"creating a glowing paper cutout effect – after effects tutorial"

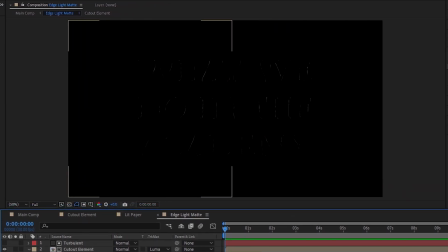497s
And now we've got light hitting the left side of the cutout element on the left, and light hitting the right side of the cutout element on the right, which sort of implies that the edges are being lit up from behind in the center.
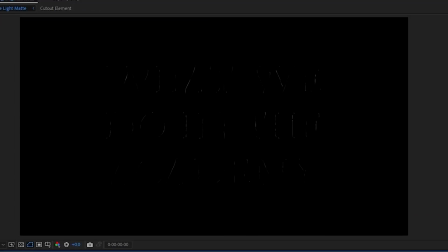507s
You can see it a little better if I take off the simple choker and track mats. Now heading back to the main comp, if we hide our lit paper layer, we can see that we've got some edge lighting.
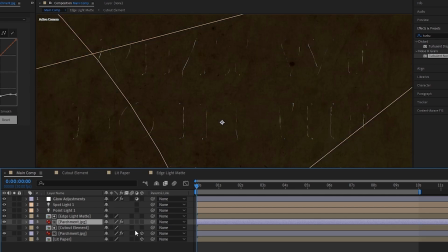515s
To make it blend in with our scene more, duplicate our parchment photo, make it a 2D layer again, place it underneath the cutout edge mat, and then set the parchment's track mat to alpha mat.
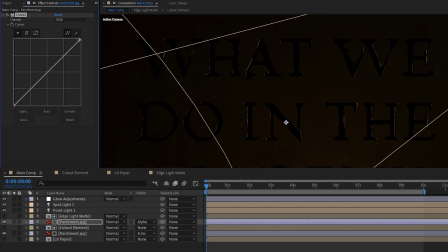523s
Then go to the parchment layer's curve effect and adjust it so that the brightness looks good to you. And that's it.
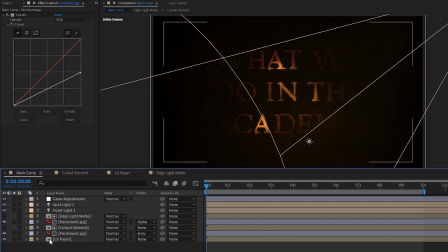528s
We've got a pretty cool edge light for our cutout. Next, let's select the lit paper layer and create a mask over each word so that we can animate each one appearing.
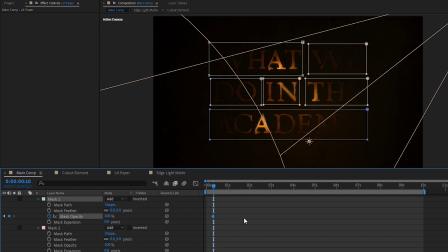535s
We can do this just by keyframing each mask's opacity from 0 to 100% when we want the word to appear.
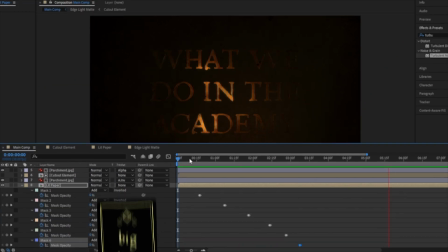541s
After we're done that, we're left with this. We're almost done this effect now, but there are two more big things and two more little things we can add to make it look even better.
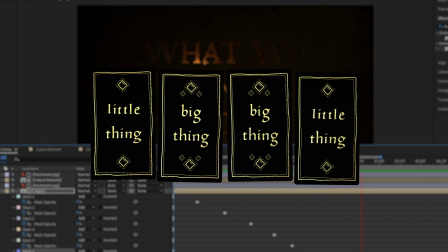549s
Personally, I'm a fan of following the classic little big big little format, so let's start off by making this cutout layer less sharp and more realistic.
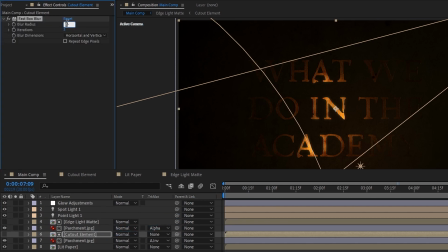556s
To do that, all we have to do is really quickly add a fast box blur to the cutout element layer, set its blur radius to 0.2 and the iterations to 2, and if I toggle that on and off,
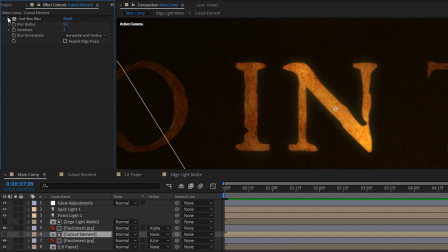564s
you can see that when it's softer, it looks a little more realistic. Now onto something a little bigger.
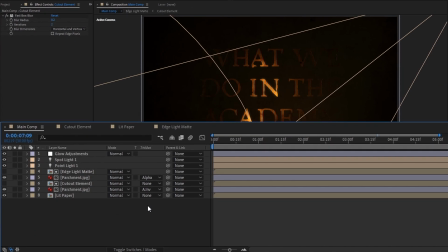568s
Let's give off the impression that our parchment is a tiny bit translucent as the lights behind it begin to shine.
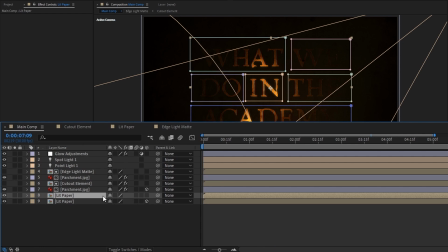574s
To do that, duplicate the lit paper layer, change it from 3D to 2D, place it above the parchment and cutout layers, and then rename it to Translucence.
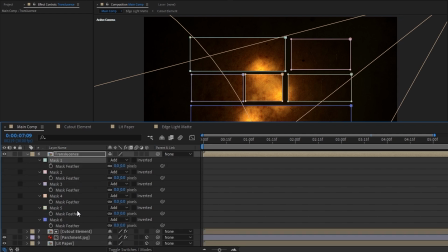581s
Then hit F to bring up all the mask's feathers, select them all, and then set them to something like 200.
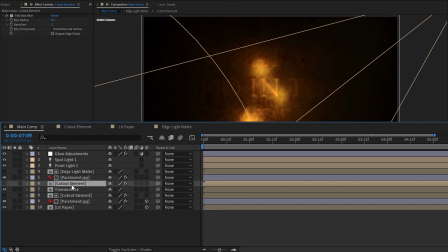586s
After that, duplicate the cutout element layer, place it above our Translucence layer, and set it to alpha inverted so that it only affects the parchment and not the letters themselves.
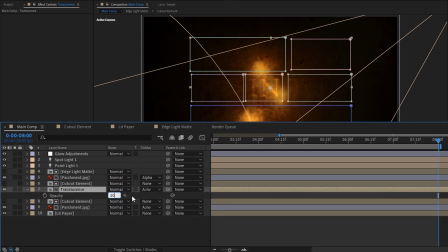595s
Finally, set the opacity to 50% and then change the blending mode to soft light.
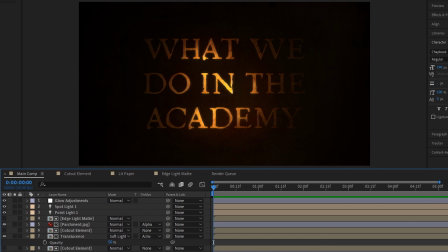599s
And now if we play it back, the parchment also lights up softly as the cutout elements begin to light up, giving off a subtle translucent vibe. Now for the second and last big thing, we'll make our cutout element glow a lot cooler using a different glow technique.
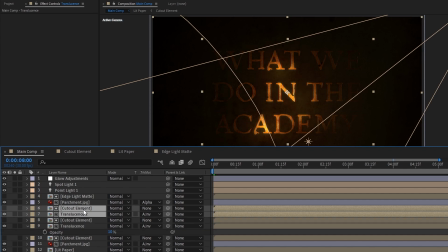611s
We'll start by duplicating our translucence layer and the cutout element layer it uses as a track mat and place our copies above.
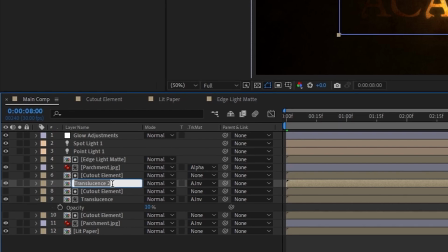618s
Then we'll rename the new translucence layer to, and this is kind of important, so make sure you're copying it exactly as I do because it might not work if you don't.
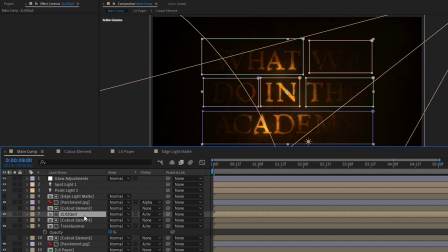625s
Too lit, too quit. Great, so next hit F and we'll change all the mask's feathers to 100,
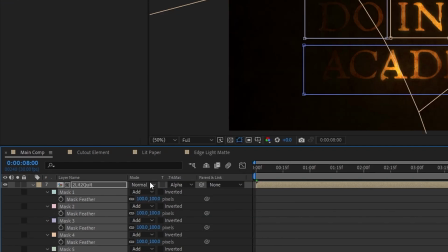631s
change the track mat from alpha inverted to alpha, change the blending mode to add, and then set the opacity to 30%.
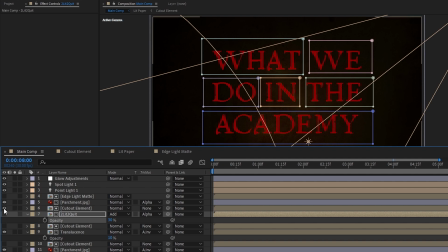636s
Now just hide the too lit to quit layer and unhide the cutout element above it so that we can see this next part easier. What we'll be doing here is layering blur so that we have really fine control over what too lit to quit uses as its alpha mat.
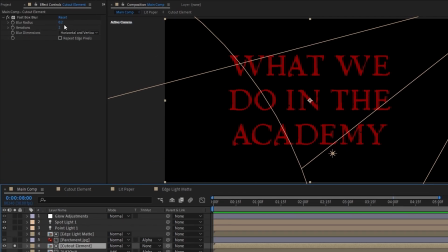648s
I'll solo the layer so that we can see it even better and start by adding a fast box blur with a big radius of 40 and only one iteration. Now, instead of just blurring this again, which won't really get us anywhere, we're going to use the effect called CC Composite, which adds the layer's original contents back on top.
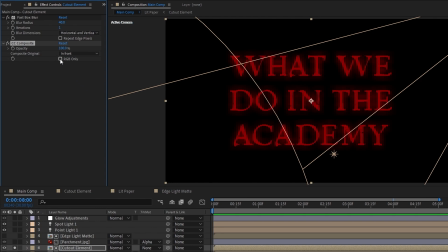662s
By default, it doesn't use the layer's original alpha, so uncheck RGB only, and then you'll see that we've got another cutout element on top of our previous one. Now we can add the next blur. So just duplicate our fast box blur, move it to the bottom of the effects stack, and change the radius to 30 and the iterations to 20.
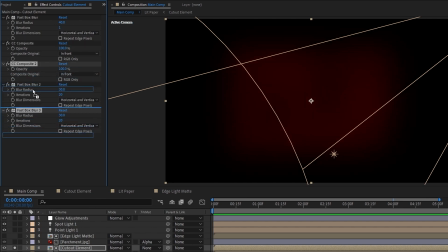677s
Then duplicate both the CC composite as well as the fast box blur underneath it, and this time set the next blur to a radius of 10 and iterations of 10, and we'll do this one more time, setting the radius to 5. Toggling them all on one at a time, this is what it looks like.
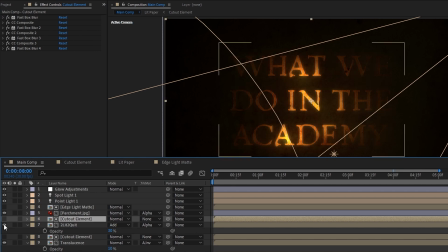691s
Now finally, if we unsolo the layer, hide it again, and then unhide the too lit to quit layer, we can see what our cool custom glow looks like.
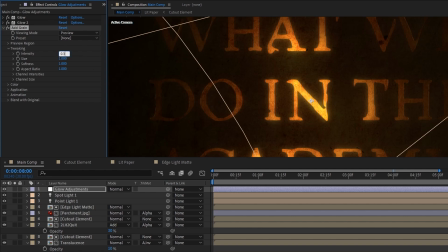698s
Last but not least, to help tie it all together, we'll use the add grain effect on the adjustment layer, tweak the settings to make it less harsh, create a new null, parent everything to the null, and then animate the scale to give our title a little bit of movement. And that's it. That's how I made the What We Do in the Shadows title screen. I hope you picked up a tip or two along the way, and of course this effect isn't just limited to text and isn't just limited to this color and vibe, you can get a bunch of different looks from this.
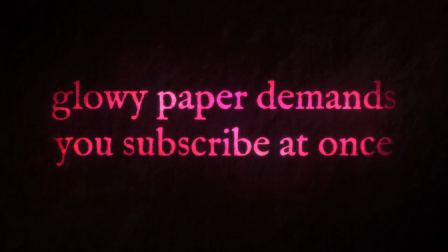721s
Now if this is the first video of mine you've seen, you should definitely check out some other ones, and if you like those too, then consider subscribing and turning on notifications so you don't miss any videos.